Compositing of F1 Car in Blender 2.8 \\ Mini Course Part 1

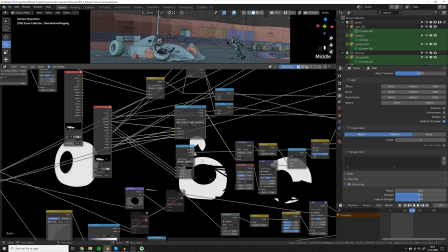244s
I use this all the time if I need to do quick fixes, or if you just want to call this something, but not the other objects in the scene.
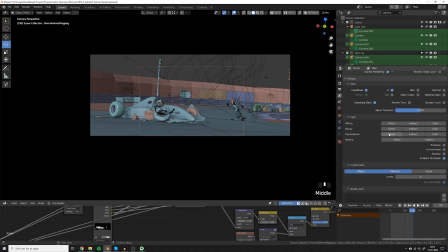250s
So for some other passes that I use from time to time, it includes the emission.
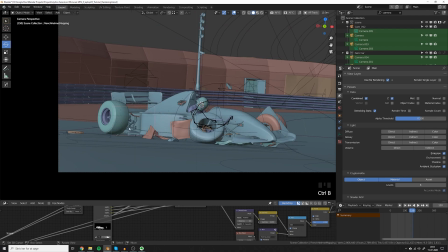255s
And for this project, I actually use the emission. The reason is that if you go to the rear of the car and we then go to the render pass emission,
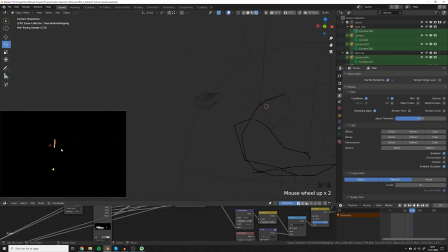262s
then you can see we have these small orange dots, and those are actually just some basic planes with an emission shade applied to them. I use these to make some glare effect, and it's just very easy to make this glow if you have the emission turned on,
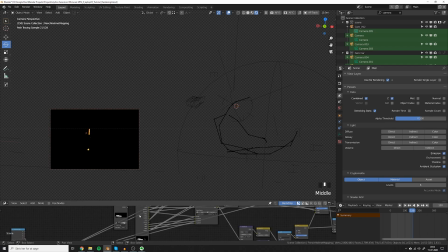273s
because then you will have a pass with just the emission that you can blur.
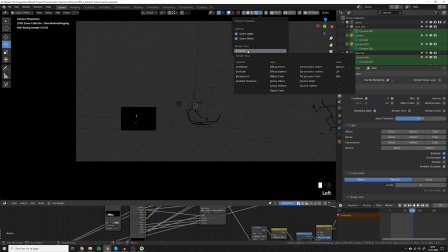277s
Another thing I like to add is the environment, because in case I would like to just use the environment image and then put it behind everything, I can easily do that if I have the pass.
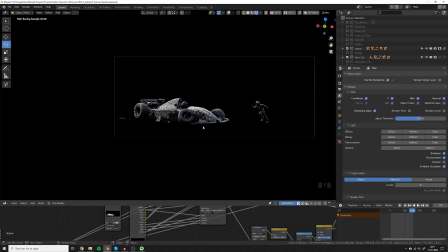287s
Some other passes I sometimes like to use or like to add is the glossy direct and the glossy indirect. if you start to use those, you have to know that they're kind of fake,
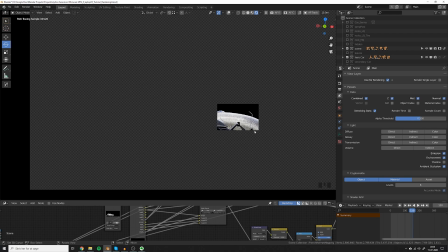295s
because the ray tracing out of the box in cycles is actually physically correct. And if you start to add this on top, you'll get more reflection that you would have in real life. So just be careful when you're using them and don't overdo it. But it can be very good. For instance, I used this indirect glossy pass for the visor of the helmet because I felt like the combined pass didn't have so much of a reflection.
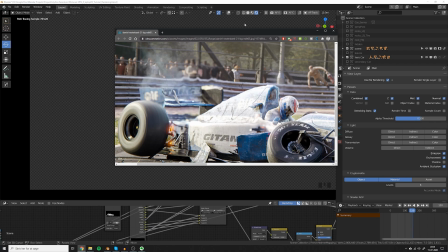314s
And I just wanted to boost that a little bit. You can also see it here, that it has this very reflexive surface. And technically, I think the black one would be more accurate, but I just like this result more.
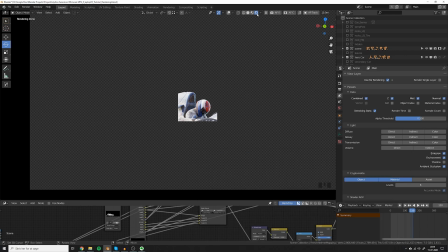322s
If you want to fake everything and go crazy with it, you can also use the normal pass.
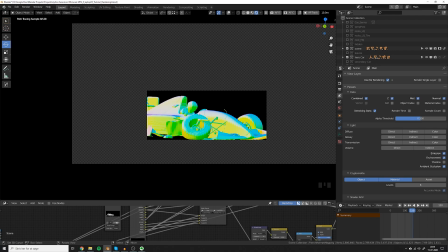326s
I did use this a little bit for this render, but it's also a thing you have to be careful with because it's completely fake and you're basically destroying the realism of the image.
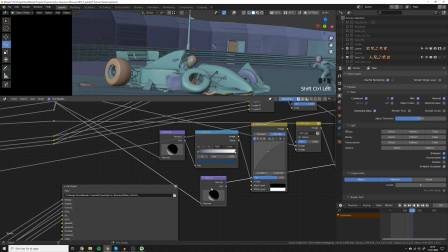334s
So let's take a look at this normal node here. So the way that this little ball works is that you take the normal pass, which looks like this,
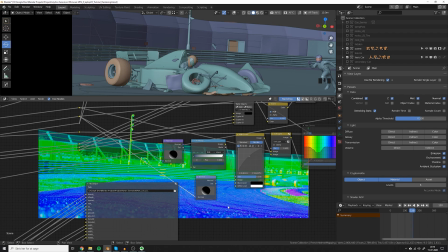342s
which is basically the information of which way the normals of all these surfaces are facing.
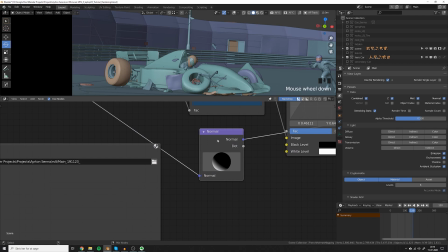346s
Then you can kind of add fake light on top by using this normal node and then using the dot product.
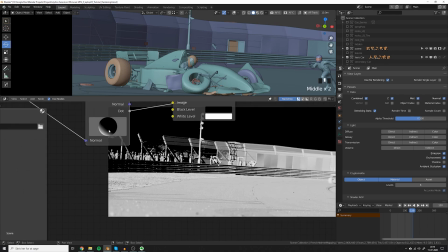351s
So the way this works is that you can just start to spin this ball around and you'll get some different results.
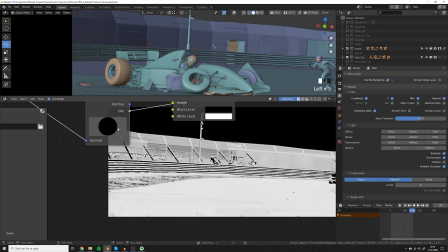356s
This can be very useful if you want to fake some lighting. So what I used here is this setup right here.
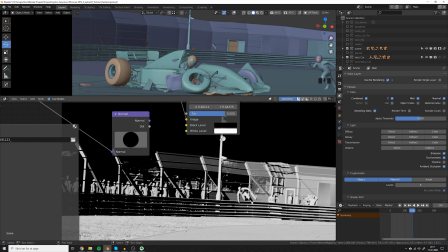362s
And because of the fact that the sun in the scene is placed up here, and it's like shining light down this way, I try to get the same effect with this normal node.
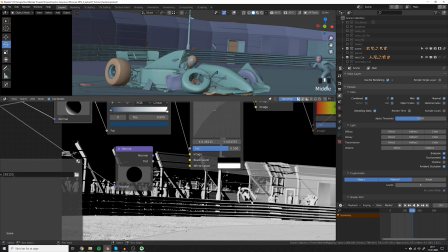370s
Usually it's a bad idea to kind of go against the lighting in your scene, but think about like what it does in the scene and try to do the same with the dot product.
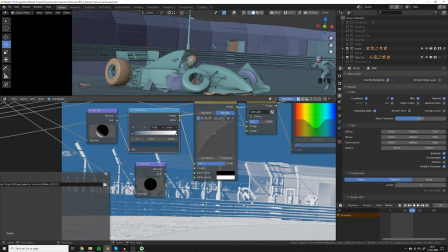378s
I plugged this into a color ramp and then I just raised the blacks and made them this kind of like teal blue color.
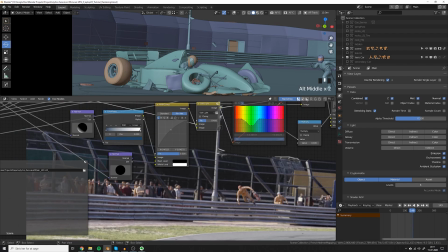384s
And I soft lit it on top of the original image. You can see the effect here. It basically just adds a little more definition to the background because I felt like the background was a bit flat. It would probably be better to go in and change the environment lighting so it would have this blue tint in it instead of just faking it.
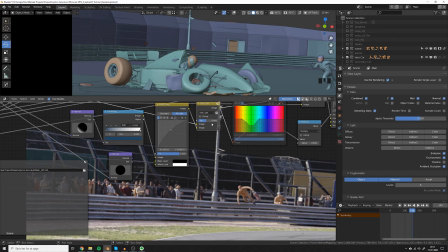401s
But sometimes it's just easier and quicker to do this in comp because you have very quick control on it. You can just very easily bump this up if you want more or turn it down if you want less.
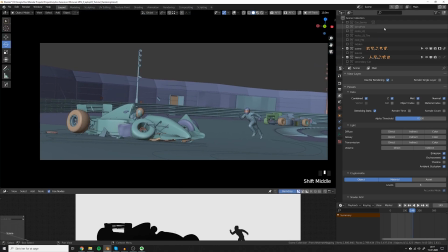412s
So one other thing I would like to discuss with you is the render layers. For this project, I have a lot of different render layers, and there can be multiple reasons to do this. For instance, for this scene, I used specific lighting that I called fake lights that I used only on this car here.
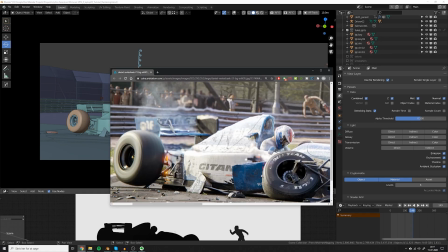427s
All the other objects didn't have these lights. I did that so I could better highlight the shape of the car.
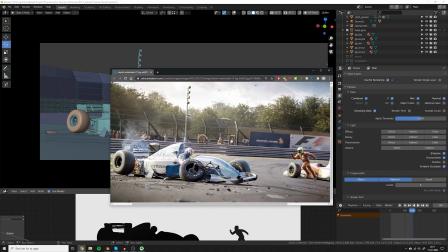431s
For instance, this rim here would be very difficult to get without overblowing the rest of the scene or without making weird lighting on the rest of the scene.
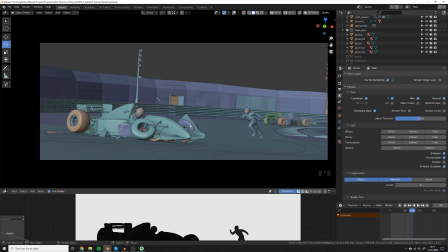438s
So you can do this to get a creative effect that you're looking for, especially when you're doing rim lights. You can also split it up due to performance. Sometimes it's less heavier on your graphics card if you only want to render a few objects on each render layer. I also tend to always separate the main object from the background because in compositing it's much easier
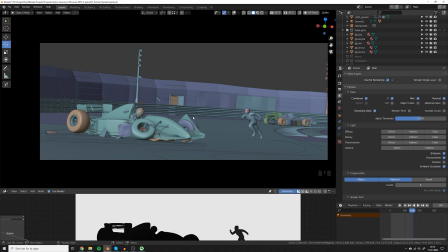456s
to make some adjustments to the background and then other adjustments to the main object if you have them split into two different render layers. So I'll just quickly go ahead and guide you through the setup in 3D of a new scene with only this car and then the white background.
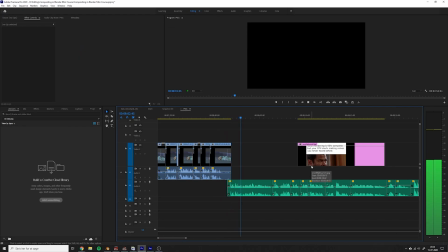469s
But first, let's take a little break because I'm getting so tired of listening to my voice in this edit all the time.
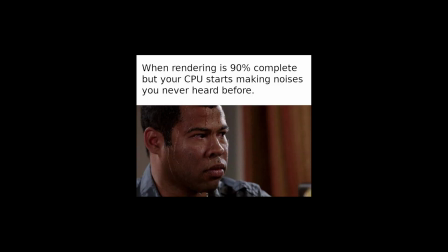474s
So I was thinking, there's nothing better than a meme to pump up the mood. And what do you love more than a weird noise from your GPU or CPU Vera uses that starts making this weird noise when the render is almost done? We've all been there and it's a pain every time. But hey, let's get back into it.